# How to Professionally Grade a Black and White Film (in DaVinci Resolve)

So guys very exciting news we're on our way to Berlin and we're going where? To Berlin. Let's do keys with us to smell. And I'm going to Berlin. I'm gonna see the world.
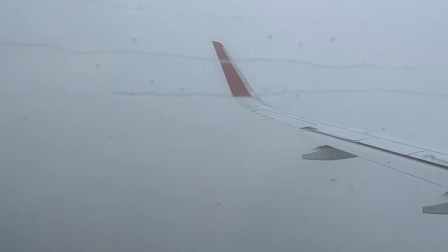If you ask where we find ourselves, we're in the beautiful Berlin and we're going to show you the best places to see in Berlin. Brandenburger Tod. Körsche. Museum. Another museum?
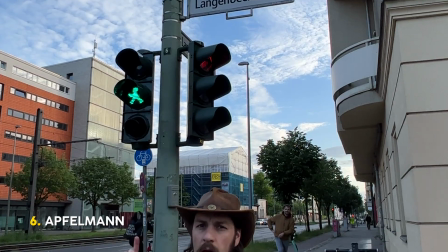34s
Jackpot Charlie Axelman Big Racket I'm having a coffee. So, yeah, welcome to my little secret underground lair. I do the color grading for you, and I did it before for Science of Light.
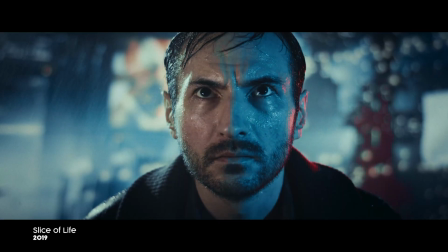74s
I was impressed by all the work that went into your film, and I wanted to be a part of it. And you offered to grade the movie for free? That's what I did. Yeah. Because I believed in you guys. I believed in that story. And that paid off. You got nothing out of it. And now, you learned from your mistakes and you offered us a second time. Yeah, the second time. Usually, you have a Lutz set up in your camera, it's a lookup table. It's a specific look. And his name is Lutz. Yeah. So, basically, you just add a Z. So, it's a perfect name for a color grading. For a guy who does, yeah, color grading. Well, that joke made waves already, so, um... I've probably heard it a thousand times. Yes. Every week. Um... So let's start by addressing this question.
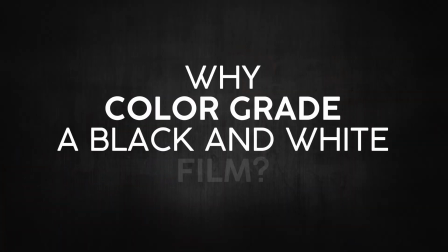122s
Why do we need to color grade a black and white movie?
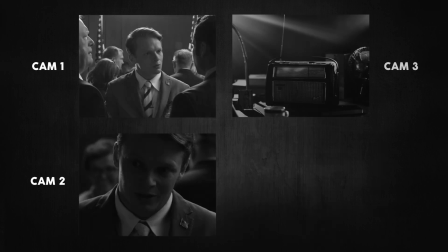125s
Well on set we shot with two cameras, then we filmed insert shots much later with yet another camera and in somewhat different conditions.
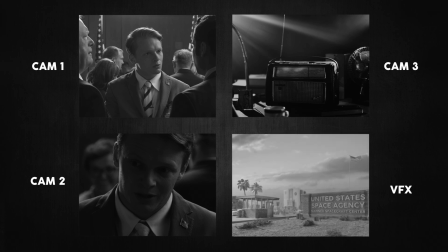132s
And on top of that we also have miniature VFX shots. And as a result all of these shots may be differently exposed, with different brightness or contrast, and we need to balance them so they would look like they are part of the same film.
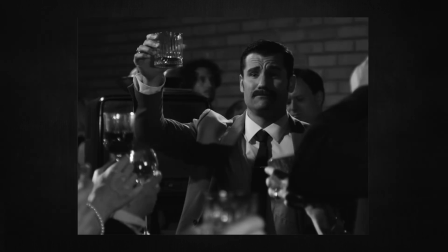144s
Right? Aside from the basic balancing, you might want to do creative decisions like darkening some part of the shot or highlighting something that's important.
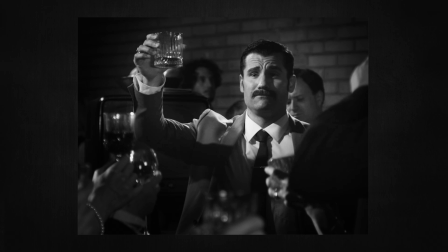152s
So that's basically the reason for color grading. So with that in mind, let's see what goes into grading a shot from the film.
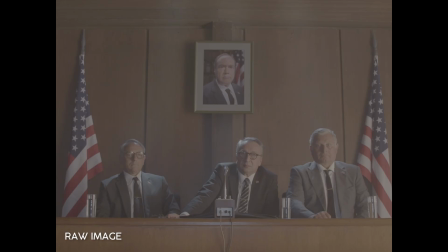158s
So yeah, so I turned this on and let's see what you guys see on set. Boom! So I had your look and you told me like you wanted to have it more old, more used.
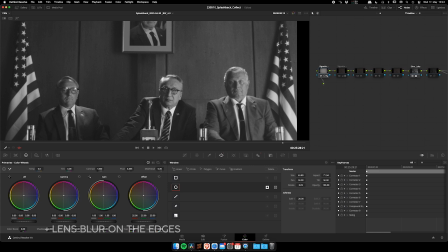171s
So I started with the lens blurring on the edges so I make it visible for you so you
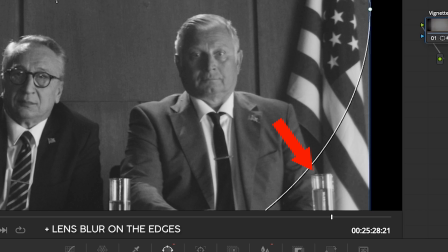179s
see I'm slight then it was a vignette coming in what this what this one doing yeah it's a blurring up the image the whole image is too creased because it's shot digitally right exactly so
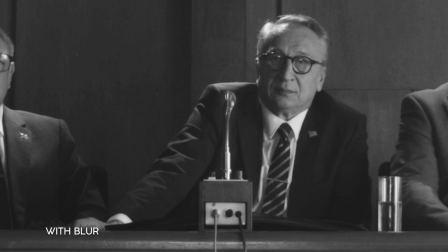197s
I'm blurring it so we have more like an so it looks more like imperfect. Also the lenses we used are more digital, they're new, the glasses are sharper, so this would probably simulate an older lens which is much softer, right?
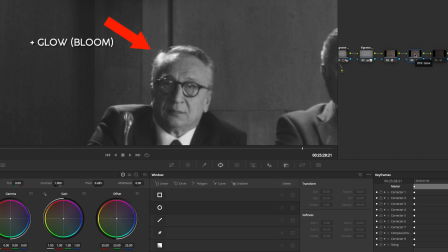214s
So this is just a glow adding a little bit of bloom and a highlight, it's just a tiny bit. Okay. To start with. So now this is where the magic happens. Boom.